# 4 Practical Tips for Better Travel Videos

Today I am going to discuss some common travel video problems that you might have and some ways that I would go about trying to fix those problems.
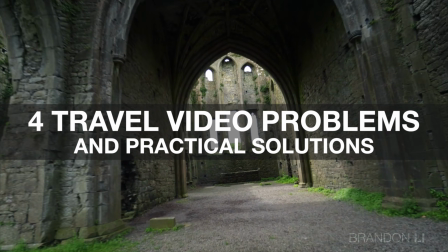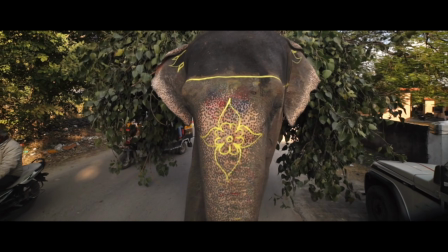(0:15)
I've actually been traveling non-stop for about 5 years now. I've made travel videos in about 20 countries now, and I've run into pretty much every problem you could along the way.
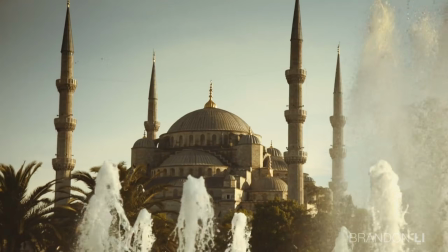(0:24)
So I hope I have some useful advice for you. Let's go ahead and get started on the first problem, which is something that I see in a lot of travel videos, which is just that there's not enough motion. Everything's too static. And when I say that these videos are too static, I'm not talking about the videos not having enough transitions between the shots. Because if there's one thing people are definitely doing now, it's using plenty of transitions.
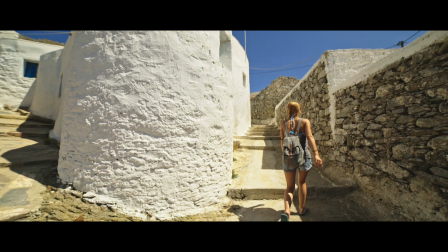(0:43)
I'm talking about the feeling of cinematic motion within the shot itself, not between the shots as a transition.
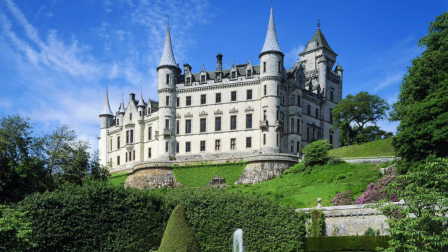(0:49)
Because a lot of aspects of travel tend to be actually fairly static. You know, if you're going to Europe, you're probably seeing a bunch of buildings that are just sitting there, not doing anything. They make great photographs, but it's hard to translate them into a video. It's hard to translate that excitement that you feel when you walk up to the building and you look up at it. The easiest way to film a building, of course, is just to stand back and maybe pan a little bit or zoom in on it, you know, get a close-up on different parts of the building,
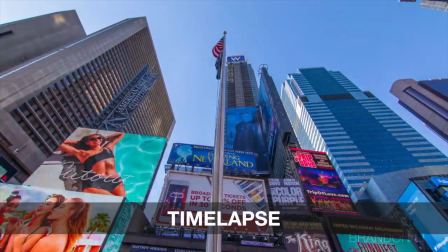(1:13)
but that's rarely the most interesting way. Now, a lot of people do time-lapse to bring a building to life, which totally works.
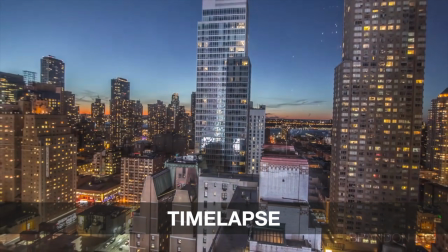(1:19)
I'm not a time-lapse person, so I can't give you a whole lot of advice on that.
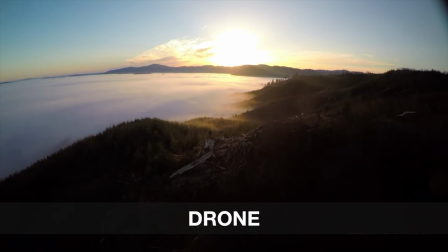(1:22)
Drones, of course, are another great way you can add cinematic motion to your footage, but there's plenty of other great tutorials about drones, so I'm not really going to discuss that in this video.
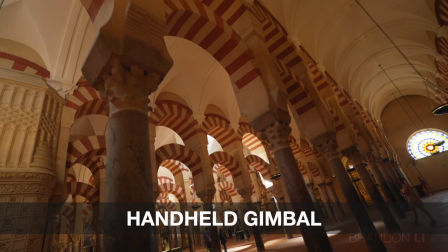(1:30)
You can put the camera on a gimbal and walk around and get some motion that way. I've made a lot of videos about gimbals, so you can check those out and see how that works.
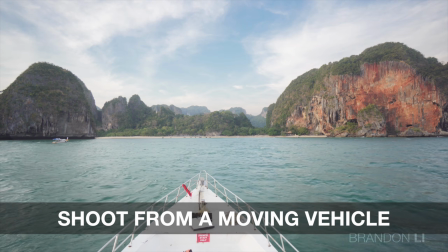(1:37)
And of course, you can always shoot from a moving vehicle. You'll get different kinds of footage from different vehicles. Personally, I love taking open-top bus tours around cities.
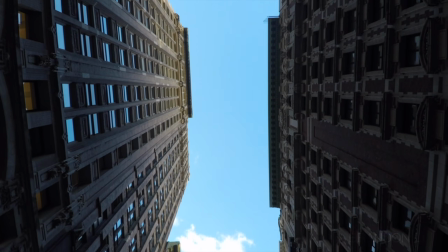(1:45)
You can just sit in the bus, point the camera straight up. It's a pretty easy, relaxing, and fun way to get some really interesting shots.
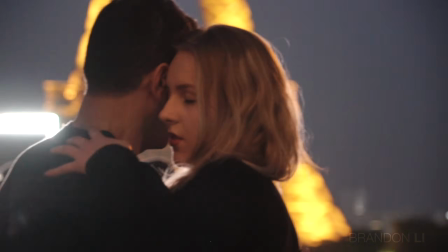(1:51)
You can also bring a static landmark to life by looking for moving subjects. First of all, look for some signs of life around the building. One common thing would be birds.
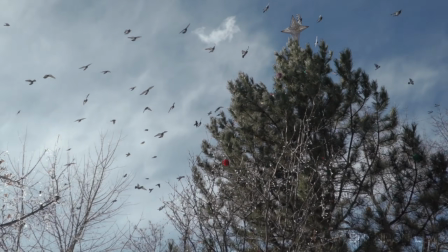(2:02)
There's almost always birds flying around any large building, and if you zoom in, maybe shoot in slow motion,
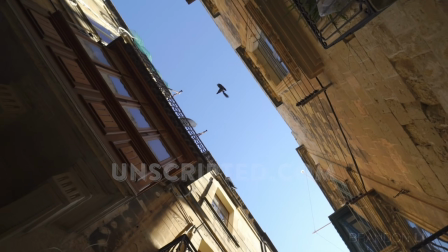(2:09)
follow the birds on their path, you can create a great cutaway that will add some life to an otherwise static wide shot.
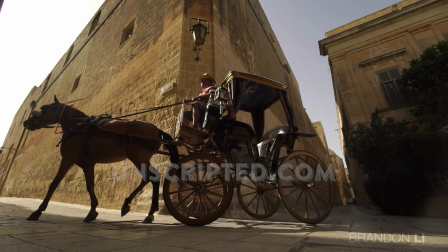(2:15)
And of course, you can look for human life around the building as well. Older European buildings tend to be built in plazas, so there's huge open spaces where people congregate. Sometimes you'll find kids playing football, artists drawing other people, or even just other tourists taking photographs of each other.
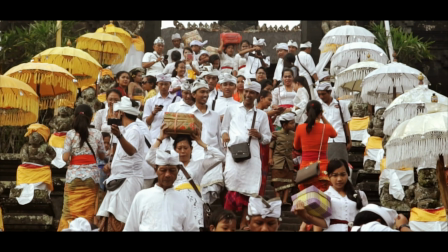(2:28)
So overall, just keep your eyes peeled for the different kinds of life that are happening around static landmarks.
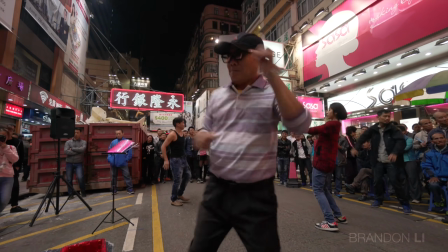Problem number 2, the video has no story. Now, of course, I could spend a really long time talking about how to add story to a travel video, or to any video for that matter, because it's just a really deep and complicated topic. But my purpose here is just to give you a few ideas that are fairly simple to execute. Now, I'm assuming you're filming your own trip here and you want to give a sense of what it was like. So my first tip is film a defined beginning and end to your trip. Now, you don't have to start it right when you first get on the plane. You don't have to start it right when you first arrive at the destination.
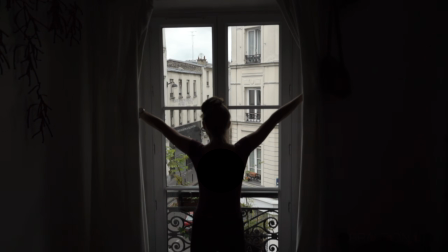(3:07)
You can start it when you first open the curtains of the hotel to look out and see the city beyond.
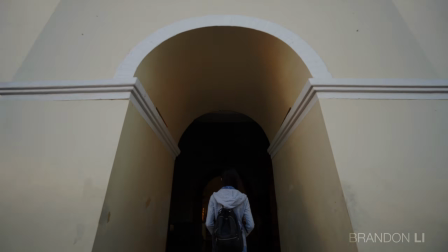(3:12)
You can start it maybe when you first dip your toes in the water at the beach. Anything that gives a sense of a beginning can be the beginning to your travel video. And similarly, anything that gives a sense of closure can be the end to your travel video.
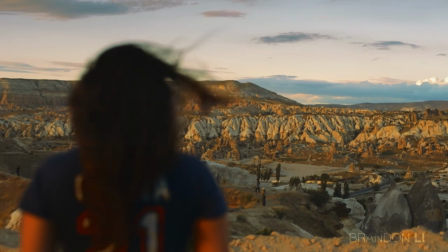(3:23)
I often fall back on showing a person looking out over some sort of a landscape because it almost always works to close almost any travel story. But you can end the video in a number of ways. You can just get creative with it. Anything that signals closure can be the ending of your video. It doesn't have to be when you get back on the plane to go home. The second way to add a story to your travel video is to arrange your clips together in your timeline so that they go from day to night rather than according to when they were taken during your trip. If you have a week-long trip that you filmed, take everything that happened in the daytime, put that stuff together. Everything that happened at sunset, put that stuff together. Everything that happened at night, put that stuff together. Then once you've got everything laid out, you can start cutting stuff up to see what creates the best overall flow for the video.